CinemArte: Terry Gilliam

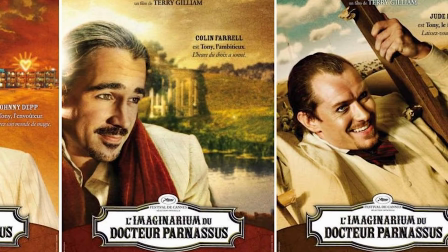4:05 La presenza di questi 3 attori ben più famosi di Heath Ledger fanno paradossalmente sentire la sua assenza.
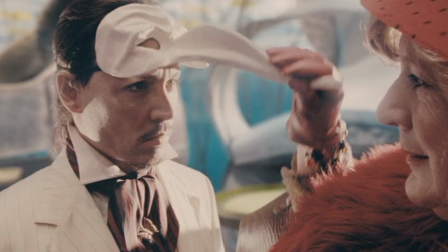4:14 Un'assenza che è un elefante nella stanza, poiché fa svanire la loro fama dietro l'aura di ricordo che Heath si è creato,
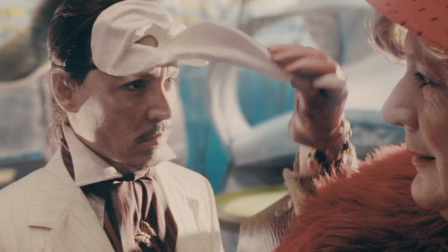4:23 esponendo il vuoto e la rottura che la sua morte ha portato.
Guarda, Rodolfo Valentino,
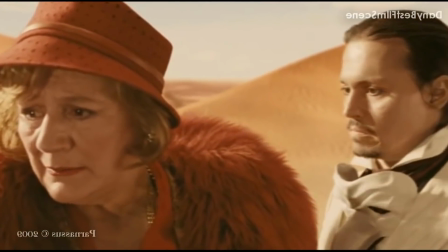4:32 James Dean, Lady Diana, ma queste persone sono morte.
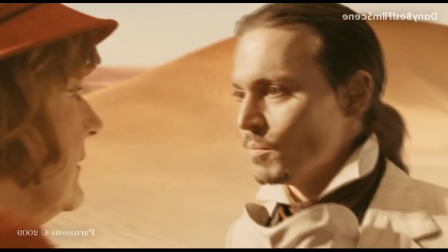4:41 Ma sono immortali allo stesso tempo.
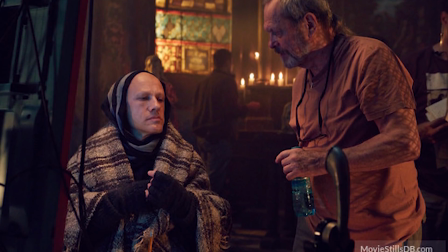4:44 Il bello della produzione di Gilliam è proprio che non tratta la realtà e l'immaginazione come mondi distinti,
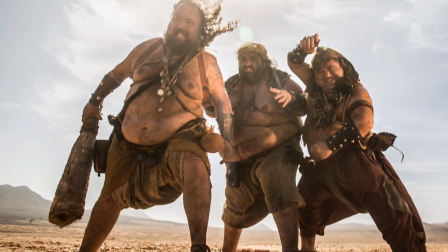4:51 ma come un'intersecazione, come una potenzialità per le sue visioni
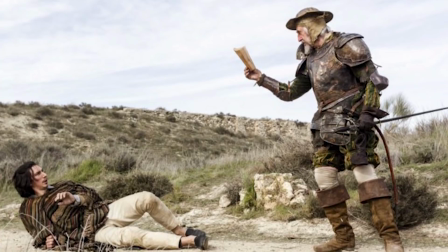4:56 e non come qualcosa da dimenticare per far spazio a fantasie in cui rifugiarsi.
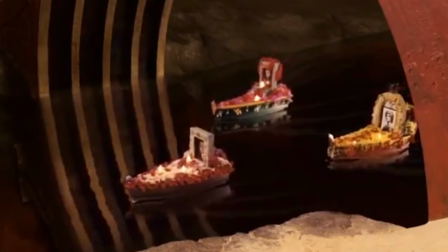5:02 Come nelle illustrazioni di Jacek Jerka, troviamo mondi che si connettono con il passato, o meglio,
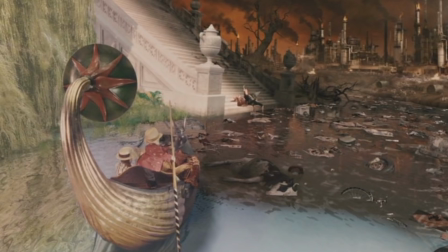5:09 realtà che divengono ciò che sono in virtù di ciò che hanno subito, delle trasformazioni dell'umanità che si riflettono sull'ambiente.
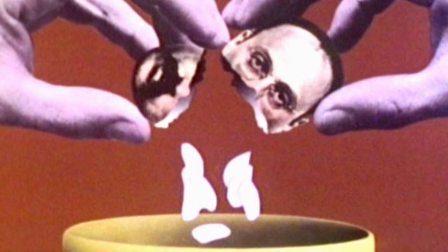5:18 Sporcizia e fogli volatili ovunque, dadaismo, tecnologia, per arrivare poi alle sue incredibili animazioni che ci
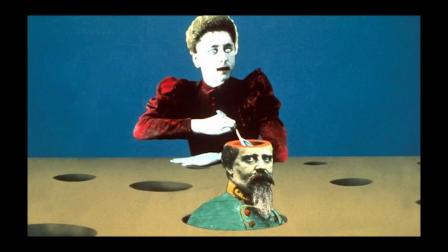5:27 interrompono il flusso dei pensieri e ce lo risucchiano in estasi estranianti. Narrazioni grottesche e bizzarre di pochi secondi scattosi e frenetici,
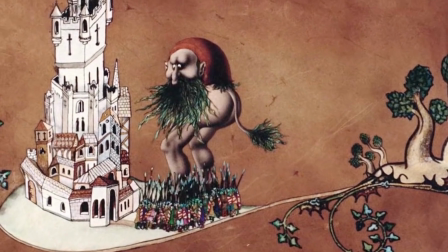5:37 che con lo stop motion e con il loro trasandato look da collage risultano ancora più esilaranti e sciocche,
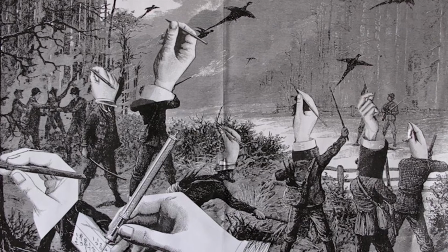5:44 e dunque geniali. Ispirate dalle ricomposizioni di surrealisti come Max Ernst,
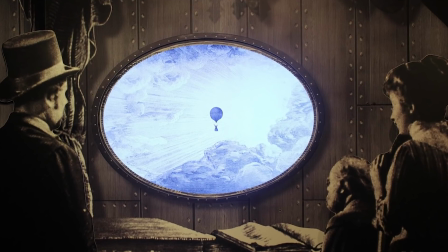5:52 dalle animazioni di Karel Zeman e dalla morbidezza e fluidità insita nei quadri di Dalí.
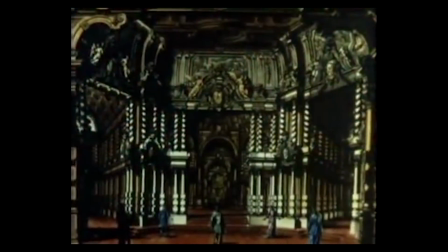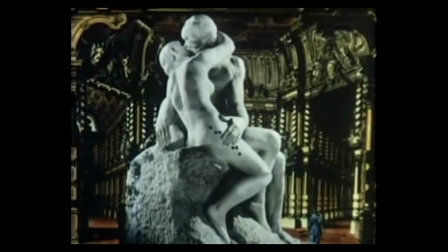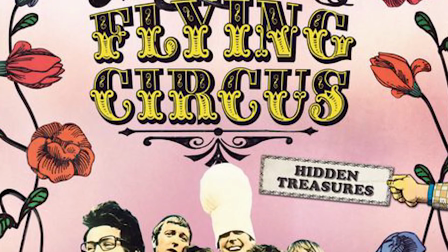6:13 In ogni sua animazione, cortometraggio o pellicola, Gilliam ci inonda con il profumo della patafisica allo stato più grezzo,
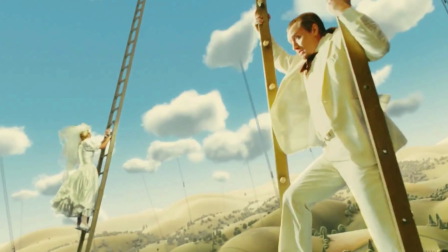6:22 ma anche con una profondità devastante che si cela in bella mostra.
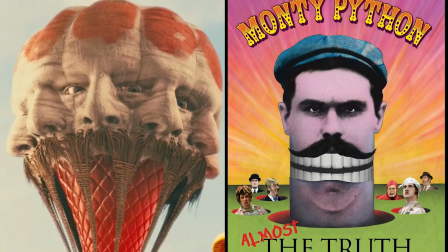6:26 Si parte dalla costante di facce giganti delle figure bosciane,
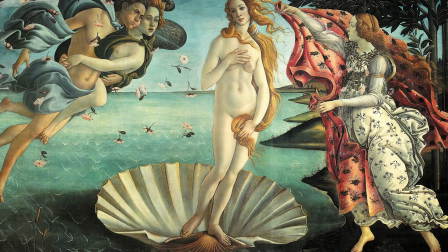6:31 per passare alle citazioni artistiche reinterpretate come la nascita di Venere, per poi arrivare ai protagonisti delle sue storie.
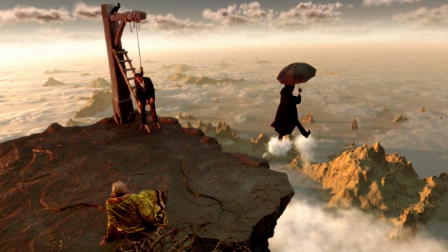6:40 Viandanti fisici o mentali alla ricerca di un appagamento, tutti con uno scopo insito dentro di loro,
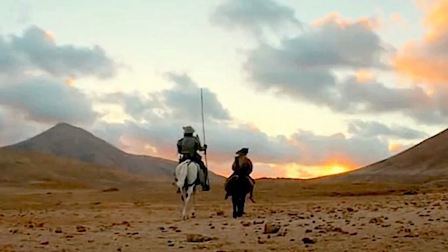6:47 eppure irrisolto e spiegazzato, come un foglietto accartocciato,
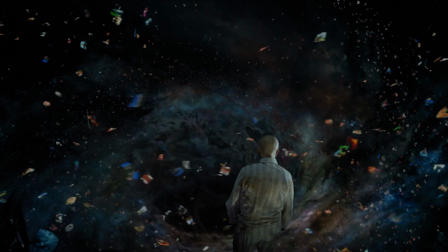6:53 abbandonato in un cassetto, su cui sta scritto il senso dell'universo.
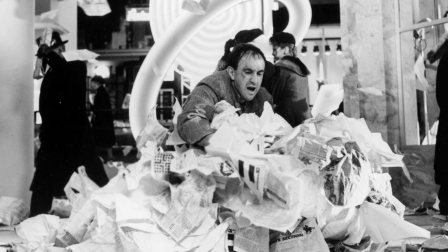6:58 Forse quel foglietto è proprio uno dei fogli volanti e delle cartacce che riempiono le inquadrature dei film di Gilliam, che viene calpestato come tutta la spazzatura normale. Nel notare tutti questi aspetti, il concetto di collage emerge spontaneo, proprio come nelle animazioni,
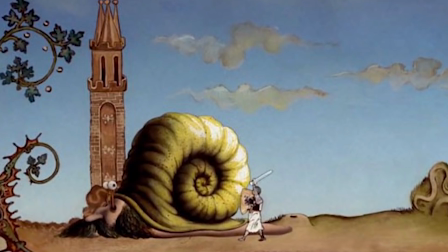7:17 e ci fa sentire lo stacco fra una ripresa e un'altra volutamente,
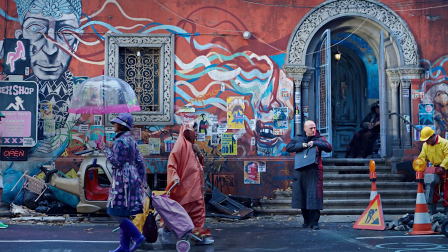7:22 rivelando che sono esse stesse un insieme caotico di collage,
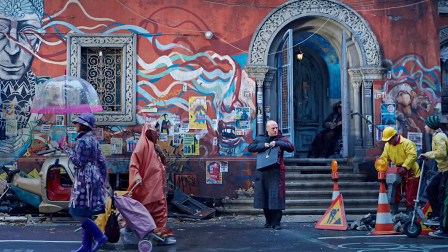7:27 di fantasie insolite e difficili di natura, che coronano perfettamente le inquadrature,
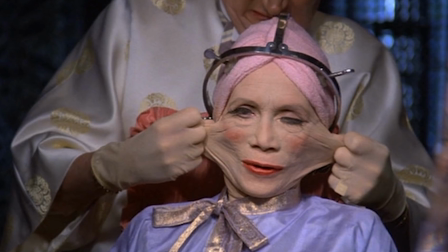7:33 dalla penombra giallastra all'atmosfera bluastra degli ambienti futuristici,
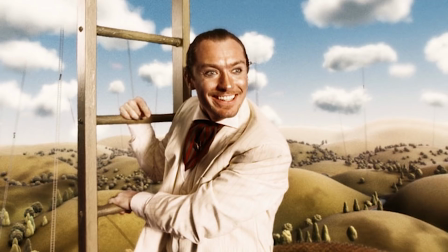7:38 ai volti deformati oppure esaltati dalla terra di Siena bruciata,
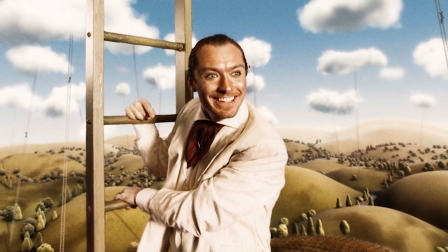7:42 che vogliono farti domandare se sia un Cerone palesemente teatrale
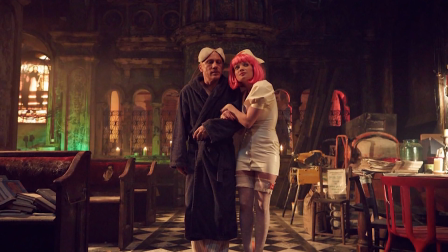7:47 oppure l'euforia del personaggio che prende posto sulla pelle e si mostra in tutta la
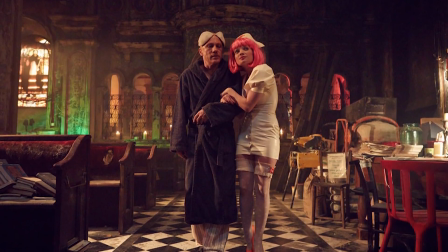7:52 sua trasparenza.
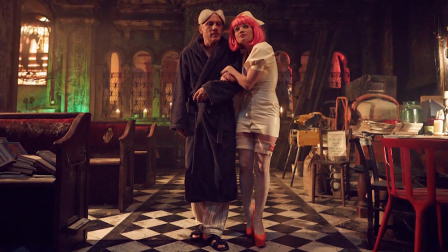7:54 Particolarmente interessante, e quasi un suo stampo di fabbrica, è la sua scelta di applicare alla scenografia delle piastrelle a scacchi,
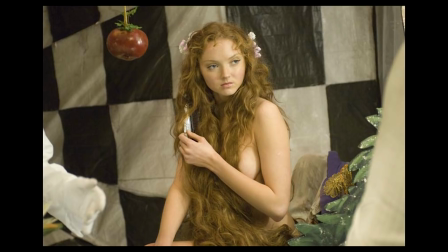8:03 per velatamente ricordarti che si sta giocando al gioco preferito del diavolo,
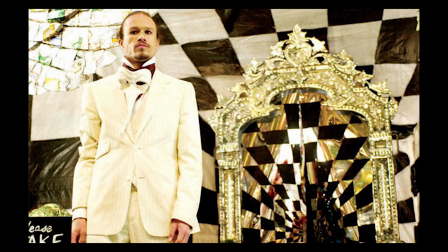8:08 poiché ogni film di Gilliam è una partita a scacchi.